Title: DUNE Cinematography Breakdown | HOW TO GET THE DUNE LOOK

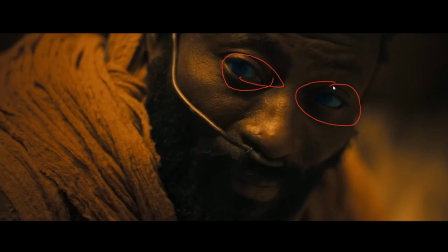1205s
This is probably a one light setup where we have soft overhead light and that's about it and we've also brought out his blue eyes in the color grade again which is giving us some nice color contrast in our shot and once again we're on a longer lens with nice shallow depth of field and the handheld style in this shot gives us that naturalistic feel once again nice handheld naturalistic feel and
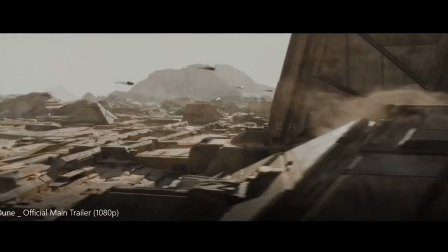1224s
now let me let me get into some some discussion on vfx here okay so if we take a look at this shot.
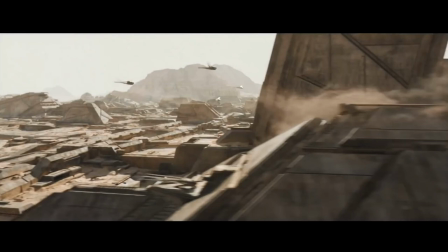1231s
This is for my Unreal Engine people here. So notice how when we shoot things in camera, we want that nice soft lighting on the actor's face. When we do VFX shots, however, if we want to get the best look out of our image, direct sunlight is actually often a really good way to go.
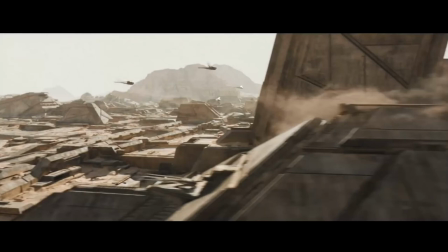1248s
Direct sunlight does a number of things for you. It brings out the roughness and the detail of your textured objects. So your dirt, your dust, grooves, scratches, grime,
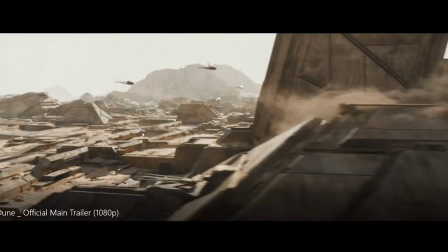1257s
you know, these nice lines that we see on the buildings here a nice hard light is going to bring out all of those things
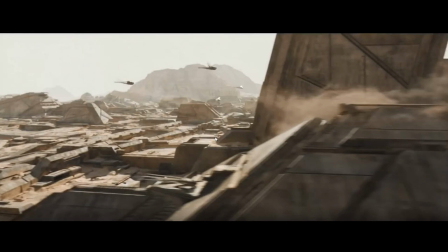1264s
and it's also going to add a lot more roughness and grit and it also adds a lot more contrast to your shot so you're getting more shape which will again add detail and visual interest to your shot while also allowing you to show depth
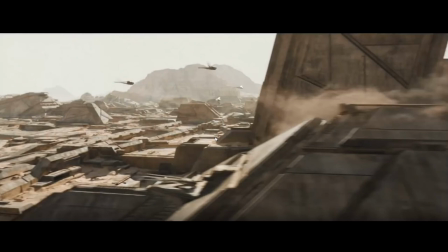1279s
in your scene so what we're going for here is recreating reality and reality is extremely detailed so the more detail that you can add to your shot, the more your eye is going to believe it. And that's why we often will see harder light sources on CGI objects, if that is an option,
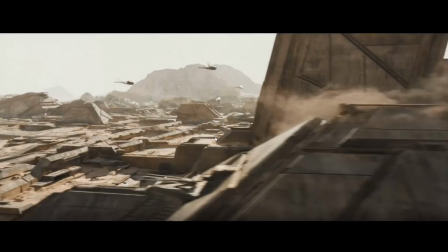1294s
or at least more directional light sources on CGI objects.
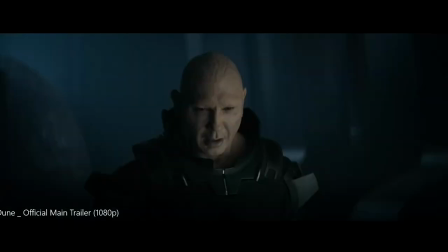1301s
So if we go forward, okay, this is one of my favorite shots in this trailer.
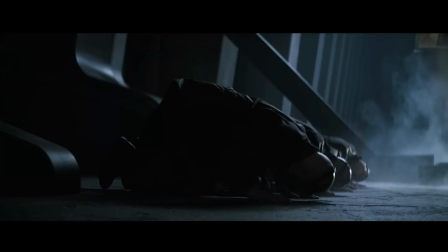1306s
This shot has a ton of depth, the lighting is really contrasty, it has great shape, great leading lines, and a lot of texture. So leading lines are the things in the scene that draw your eye to the focal point of a frame. And if we look here, we have a lot of leading lines.
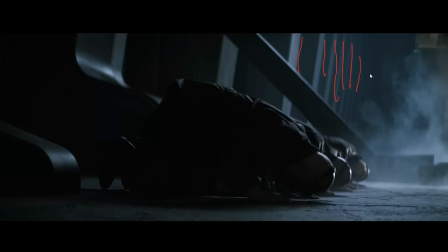1321s
So, you know, we have all these lines here and those aren't necessarily leading lines, but they create a leading line, which means they're showing the shape of this room, which is essentially leading us up this wall.
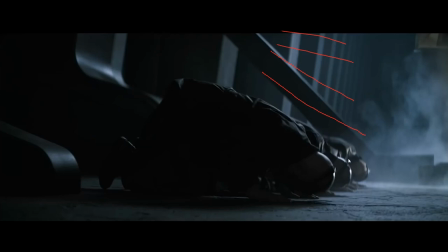1338s
And that's leading us to the focal point, which, you know, as we can see, the shape of our room kind of converges. Our eye perceives this line which is on the wall and it also perceives this line here which is the floor and that's all drawing us into our focal point which is right here.
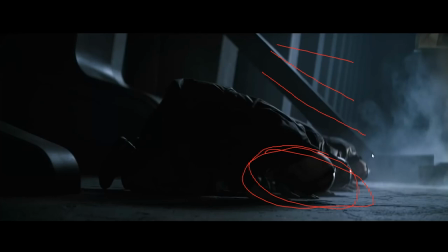1356s
We have the walls and the pillars of this scene drawing our eye down to the gentleman crouching in the main focal point of our scene and shooting along a wall is a great way to add depth to your scene and draw the viewer's eye to the focal point. Roger Deakins does this constantly. So, you know, that's one example of another DP that always does this, but any good DP is going to do this.
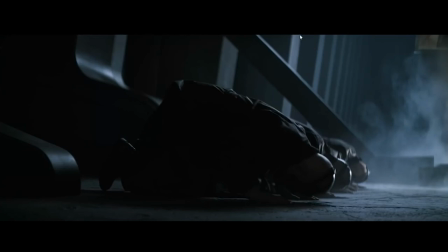1375s
So just having the lines in your shot is not going to be enough. You have to light them properly so that they are accentuated and come out in your shot. So as you can see here, you know, these pillars are all lit in a way that is showing the shape of them,
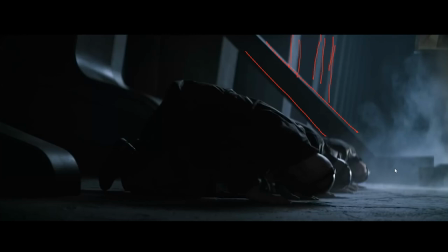1388s
and it's leading us down into, you know, the shape of our actor. So once again, the scene is lit very simply. We have an overhead source which is probably in this area here that are shooting down through diffusion and
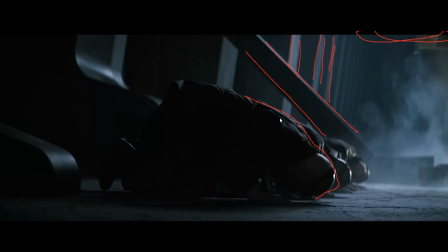1405s
it's placed up high so it's coming down and giving this beautiful shape on our actors here as you can see. You know it's giving us this nice highlight on their heads and it's giving us these nice soft shadows so it's not too hard of a light source and
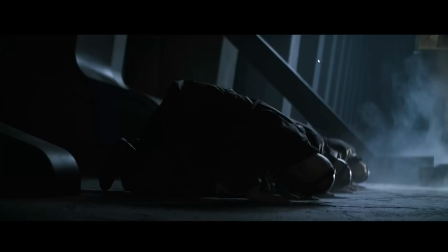1419s
that's because it's been diffused and it's also illuminating the fronts of these pillars and it's slowly falling off into the background of our scene, and that's going to show us even more depth and even more shape towards the back of the frame. So we have a nice soft source here, but a bit smaller and placed in the middle ground of our scene.
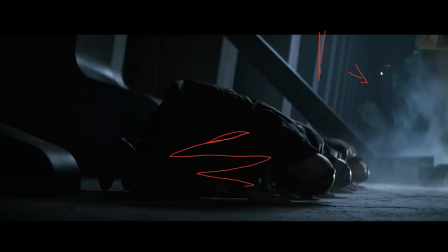1435s
So our foreground is dark here, and also our background is dark. The mid-ground is lit well. So, you know, we're getting our brightest part of our image is in the middle of our scene in the mid-ground. What that's going to do is create contrast in the foreground and the background, and it's going to give us even more shape.
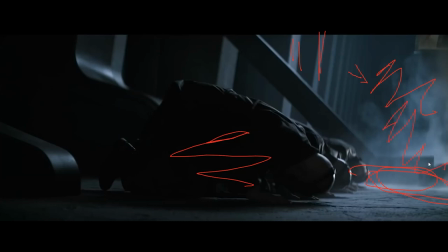1454s
So the final touch here is the fog, which is adding even more depth to the shot and just giving a nice visual interest with the wispiness of the fog. That single overhead light source is also showing us some really nice texture on this floor here.
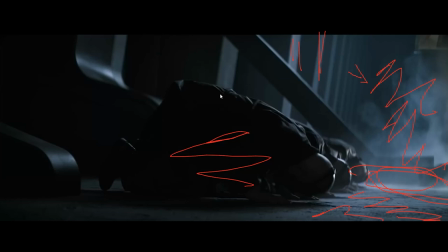1468s
Once again, we just have a soft overhead source that's creating all of this interesting look to our scene. So this is simple, it's a quick setup, and it's also giving us this beautiful image.
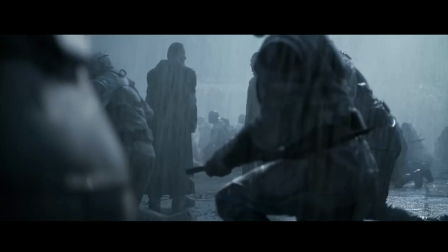1480s
Okay, so if we take a look at this scene, once again, we have something filling the air. We have the rain in this case, and that's adding depth. And this is probably also, once again, overhead lighting, a bunch of space lights, potentially through diffusion. And then we probably have a line of sky panels up high up here.
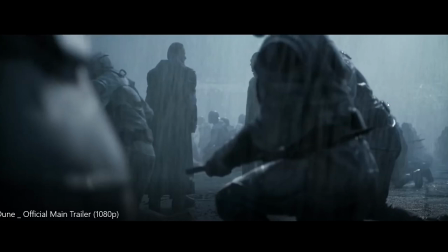1499s
And that's going to be adding that directional source on our actors here. and it's also filling the air and showing that depth even more. And that's just coming from the far side of the set.
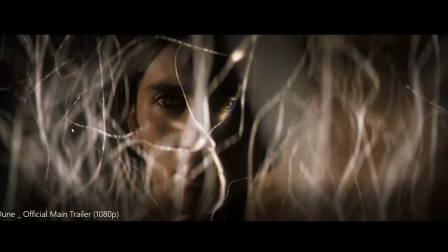1512s
Here we just have a smaller source coming from the left side of his face
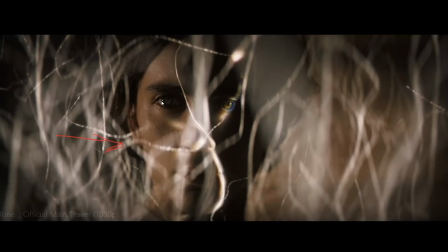1517s
that's coming in in here and you can see that in his eye right here. And then we just have another small source and we're shooting that through here. It's probably a more spotted source So a very, very hard source, small source, and we're cutting that off
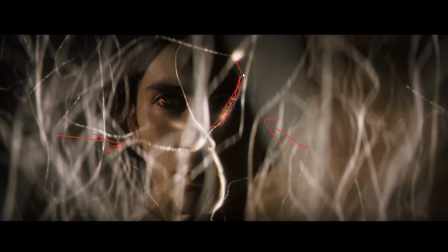1537s
with anything flags, blinds, whatever you want to call it, and we're just creating this really thin slit. The key here is that the source has to be as hard as possible so that you get those nice sharp edges that are coming through and giving this this interesting shape on the eye. This is a very cool shot.
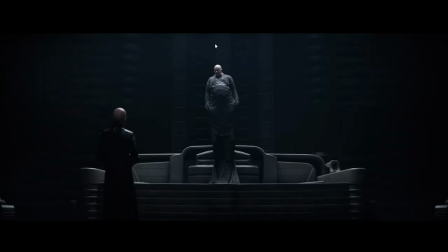1556s
And once again, what do we have going on here? we have top-down lighting once again. So we have our nice large source here, and it's coming down. It's probably, you know, this is our diffusion, and then we have a black skirt coming down on either side
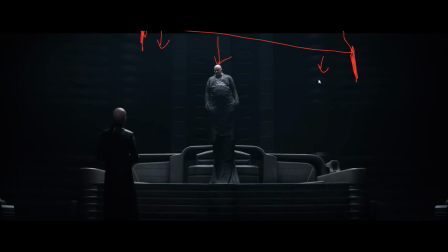1574s
and the whole way around so that we don't get too much spill on the background. And that's just giving us that nice light on the top of his head. And you can see it's just giving us a lot more shape.
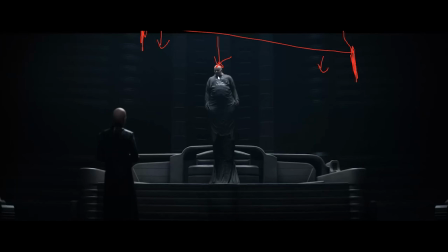1588s
So if we're shooting something straight on and we want to add shape to them, you know, make them look kind of sinister, lighting from the top down is a great way to do that. It also gives us this beautiful shape on top of everything here. And the fact that it's a large source is also giving us a bit of fill onto everything else.
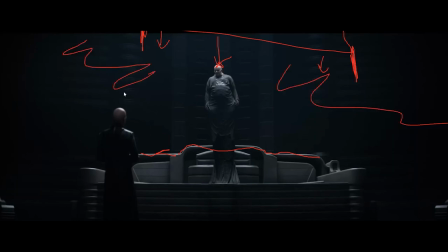1606s
We've also added some haze into this shot, which is giving us a bit of that, you know, atmosphere and that kind of glow, which looks really nice.
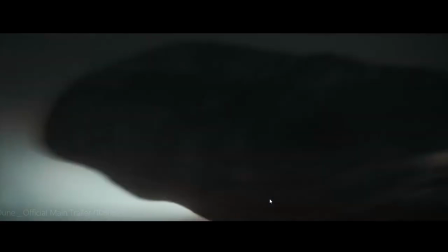1613s
So once again, a very simple setup and it's going to give us these really awesome results. So if you just let this play, you know, we can see all the techniques that we've already talked about here.
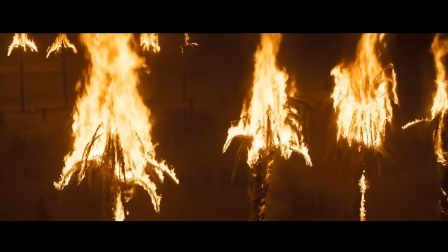1621s
We have these soft lights, you know, interesting moody lighting. We have a lot of this is lit from the top down. Some of it's just using sunlight, hard sources, you know, a lot of interesting shots.
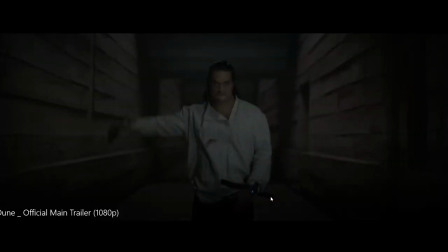1634s
But once again, you know, look like look at all these shots. A lot of them have haze. A lot of them have atmosphere. This shot, once again, is entirely lit from the top down.
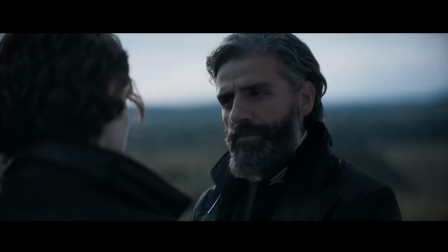1641s
As we go through here, you know, we're seeing a lot of the same techniques being used over and over again, just in interesting ways.
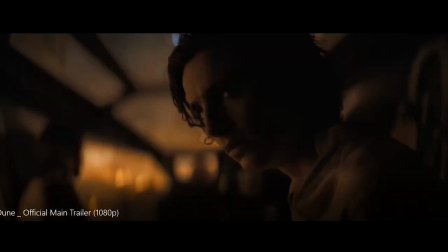1648s
I just want to quickly talk about this shot. I love shots like this. So we have some beautiful soft lighting on his face here, which is likely a sky panel that shot through some diffusion, something like that, or a bounced and diffused, you know, book light that's creating our typical Rembrandt lighting with a nice soft nose shadow and the moody lighting on his face so that
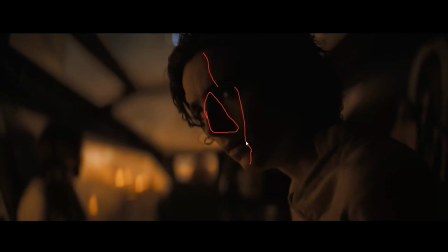1668s
we're getting really nice soft shadows here and it's just very it's very dim no fill on this one uh it's he's allowing his face to fall entirely into darkness over here and the background looks to be lit with these practicals uh which are you know just these out of focus lights that are
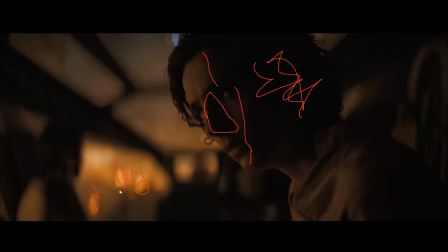1683s
giving us some beautiful bokeh and it's you know shot on an anamorphic lens so it gives us that nice oval bokeh which is really really great they could be candles or small lights of some sort like you could use string lights or Edison bulbs or something like that, or some sort of console you would see in a ship or something like that.